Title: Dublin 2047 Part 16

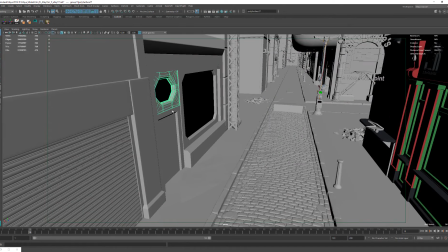248s
And the very first bar that was supposed to be
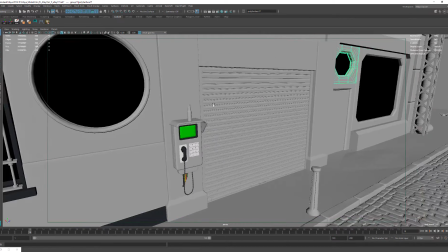254s
over here ended up way down here. Here is that circular window.
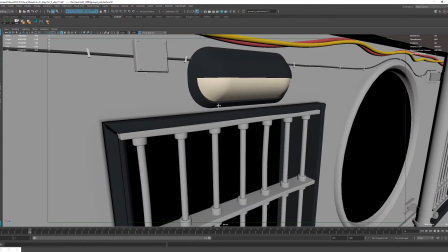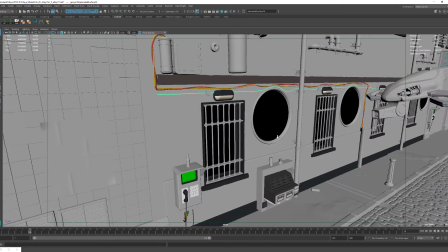268s
Also same treatment.
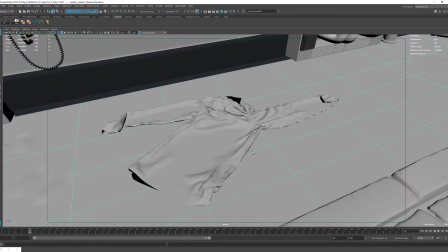273s
A marvelous designer simulated shirt just randomly hanging around on the sidewalk.
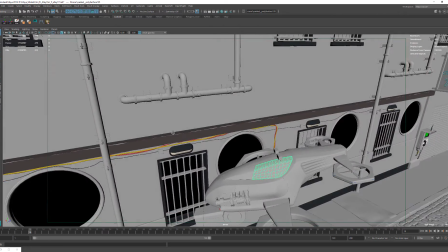285s
Here's the drone, the police drone. And yeah, I mean, you pretty much saw how I modeled most of this stuff.
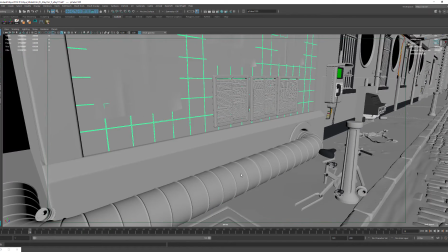293s
I like for some of the simple stuff like the tubes and the ventilation shafts.
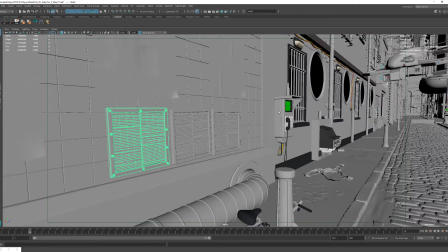300s
I didn't really do a video because it's like, if you know how to model, this, you definitely know how to model something like this.
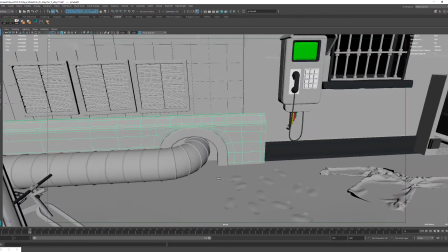308s
So it was just a matter of grabbing a reference and modeling it basically.
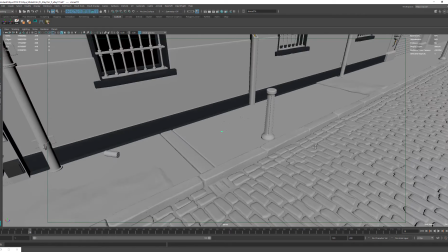317s
But yeah, a lot of details were added, like little pebble stones and like bottles of water,
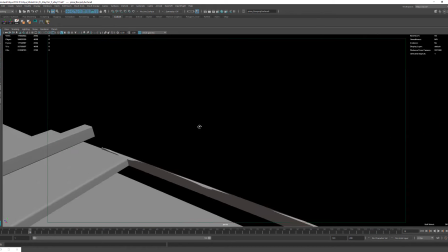326s
random boxes with stuff inside, like pizza boxes.
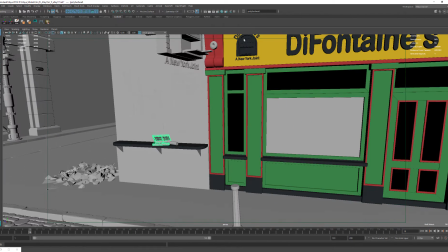332s
I mean, it's next to the pizza place, of course.
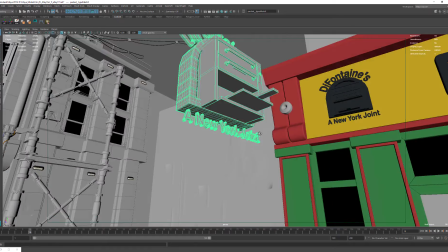337s
For this hologram, I actually modeled the entire logo in 3D so I can make it render
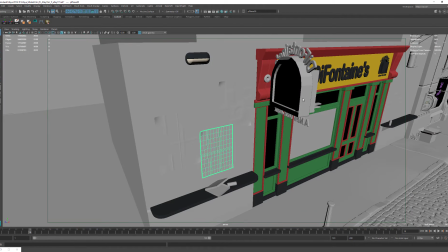344s
and look like like a hologram.
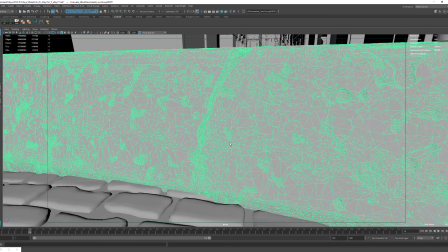348s
And this is also a decimated piece from ZBrush.
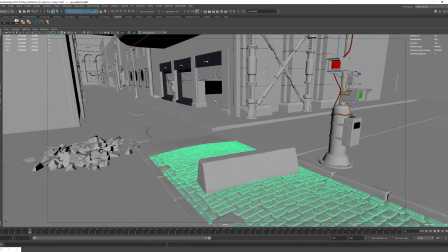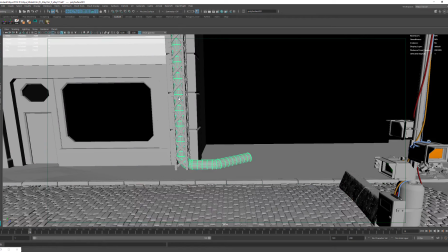358s
And yeah, very simple construction
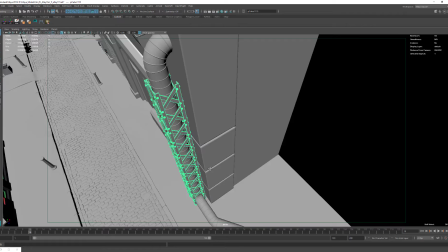365s
models to kind of support and reinforce some of these pipes going around.
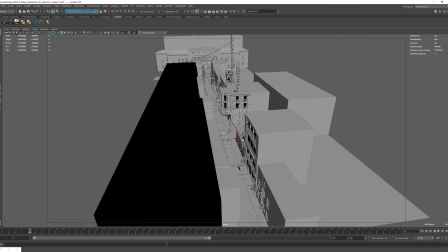370s
So yeah, I mean, that was pretty much how the scene was assembled.
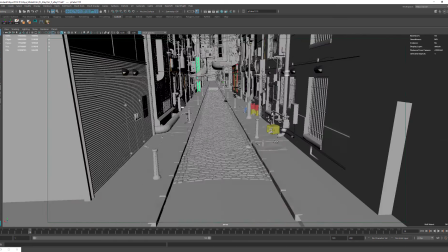375s
Like at the end of of the day,
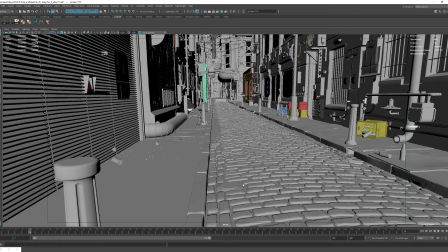381s
it comes down to pretty much putting the time in the work and getting it done. There's no way around it.
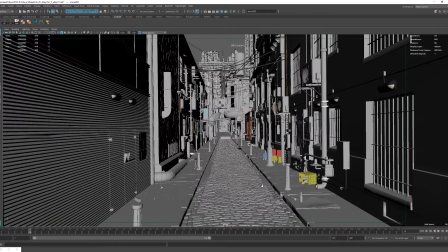391s
Like if you want to make something complicated like this, you're bound to spend a lot of hours on it.
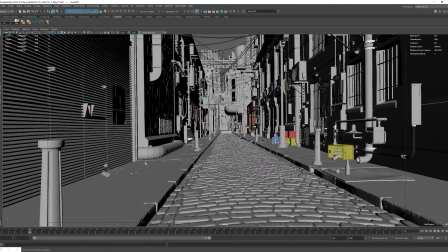399s
So just keep the energy up and the patience,
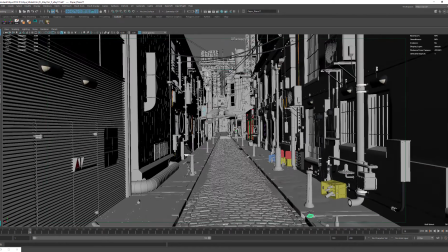406s
and just keep working on whatever you guys started
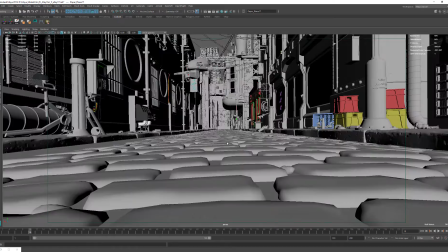412s
doing, and I'm definitely sure that it's gonna end up looking really, really good at the end.
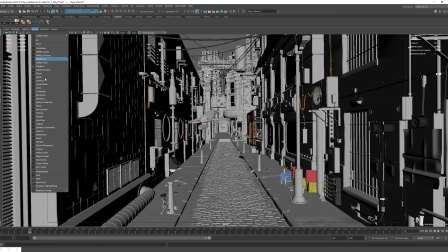419s
So if I show the lights,
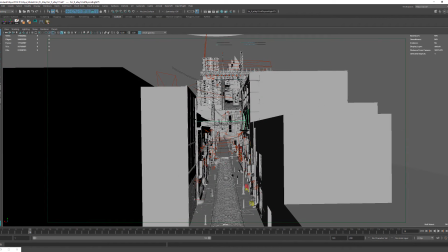424s
you're gonna see that there's a boatload of lights.
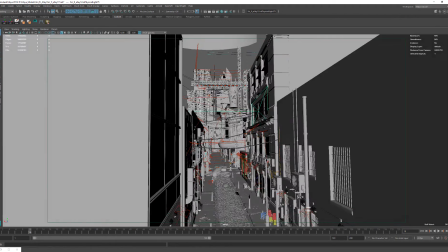429s
To be specific, I have 242
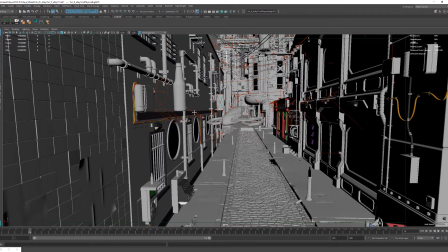435s
lights, and that is because I pretty much chose to light the scene as a painting.
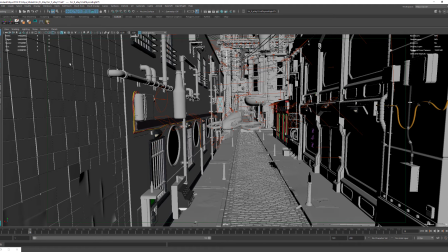444s
So it was supposed to look like it was supposed to look art directed from a specific camera.
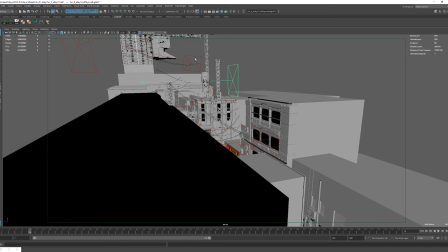454s
So look, some of these lights, like if you see one of these big lights, these are fog lights only,
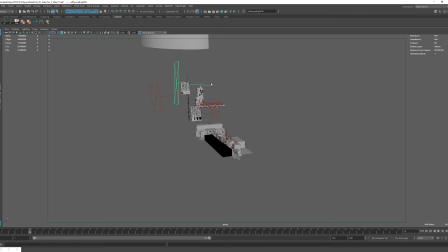463s
so they emit very low of intensity of actual light, but they emit a lot of fog to give a lot of depth, because there's nothing between these buildings.
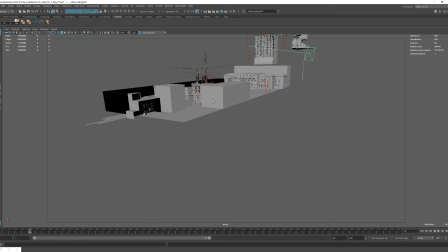476s
So having that atmospheric fog really helped sell the idea of depth.
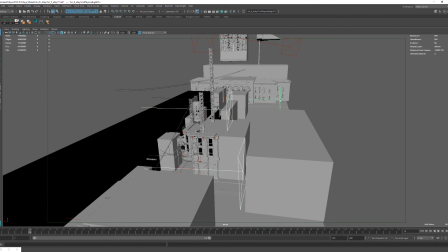485s
A lot of these big lights are pretty much fog cast lights.